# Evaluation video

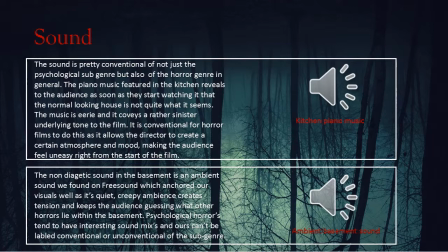The non-diegetic sound in the basement is an ambient sound we found on Freesound, which anchored our visuals well as it's quiet, creepy, ambient, creates tension and keeps the audience guessing what other horrors lie within the basement.
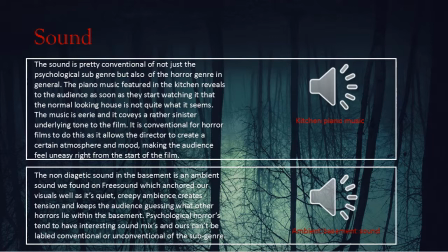Psychological horrors tend to have interesting sound mixes, and ours can't be labelled conventional or unconventional of the subgenre.
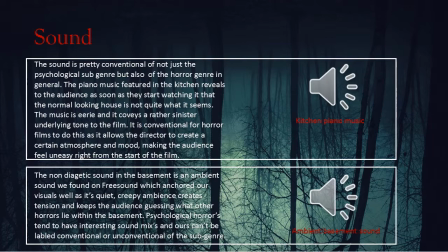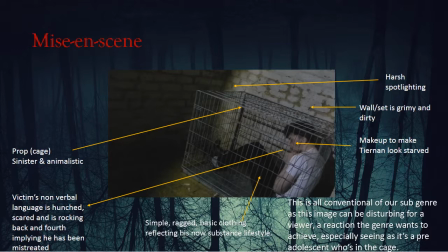2.
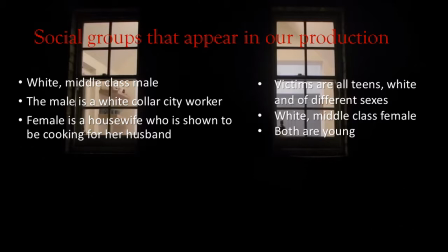Going through the social groups that appear in our production, firstly there was a white middle-class male played by Rob. The male is a white-collar city worker. The female is a housewife who is shown to be cooking for her husband. The victims are all teens, white and of different sexes, a white middle-class female, and both are young.
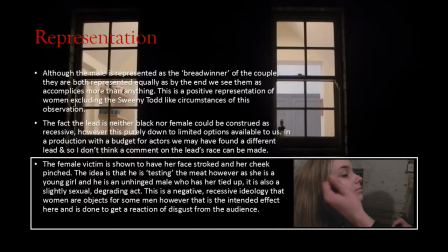Although the male is represented as the breadwinner of the couple, they are both represented equally by the end, as we see them as accomplices more than anything. This is a positive representation of women, excluding the Sweeney Todd-like circumstances of the observation.
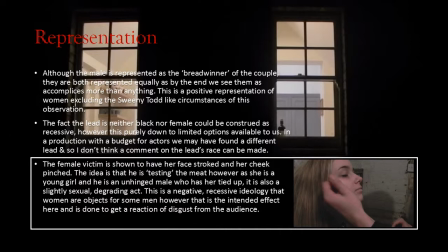The fact the lead is neither black nor female could be construed as recessive, however this is purely down to the limited options available to us. In a production with a budget for actors, we may have found a different lead, and so I don't think we can comment on the race of the lead actor.
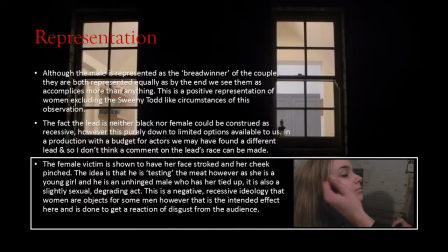The female victim is shown to have her face stroked and her cheek pinched. The idea is that he is testing the meat, however, as she is a young girl and he is an unhinged male who has tied her up, it's also a slightly sexual degrading act. This is a negative recessive ideology that women are objects for some men,
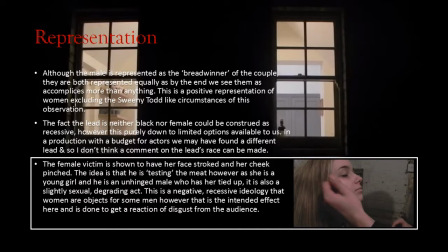however this is the intended effect here and is done to get a reaction of disgust from the audience.
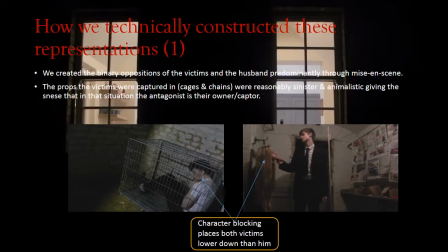We created the binary oppositions of the victims and the husband predominantly through mise-en-scène. The props the victims were captured in were reasonably sinister and animalistic, giving the sense that in this situation the antagonist is their owner/captor.
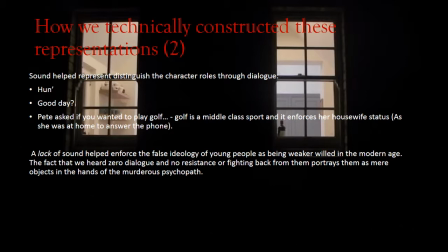Sound helped distinguish the character roles through dialogue, such as "Hun, good day," and Pete asked if you want to play golf. Golf is a middle-class sport and it enforces her housewife status, as she was at home to answer the phone.
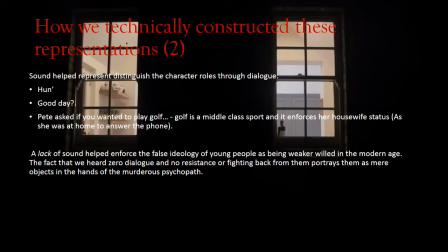The lack of sound helped enforce the false ideology of young people as being weaker-willed in the modern age. The fact that we heard zero dialogue and no resistance or fighting back from them portrays them as mere objects in the hand of a murderous psychopath.
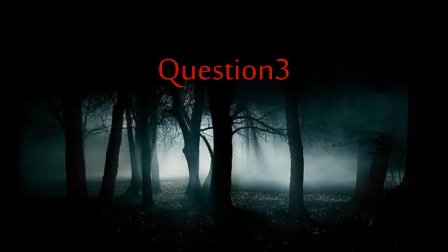Question 3.
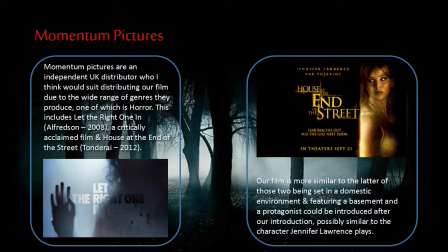Momentum Pictures are an independent UK distributor who I think would suit distributing our film due to the wide range of genres they produce, one of which is horror. This includes Let the Right One In, a critically acclaimed film, and House at the End of the
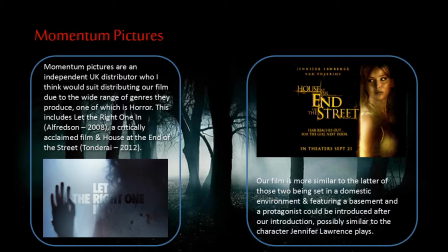Street. Our film is more similar to the latter of those two, being set in a domestic environment and featuring a basement, and a protagonist could be introduced after the introduction, possibly similar to the character Jennifer Lawrence plays in House at the End of the Street.
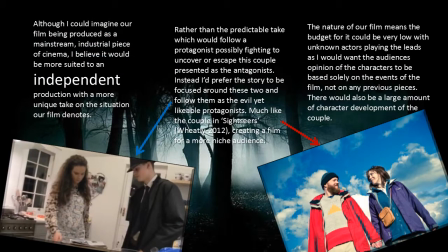Although I can imagine our film being produced as a mainstream industrial piece of cinema, I believe it would be more suited to an independent production with a more unique take on the situation our film denotes.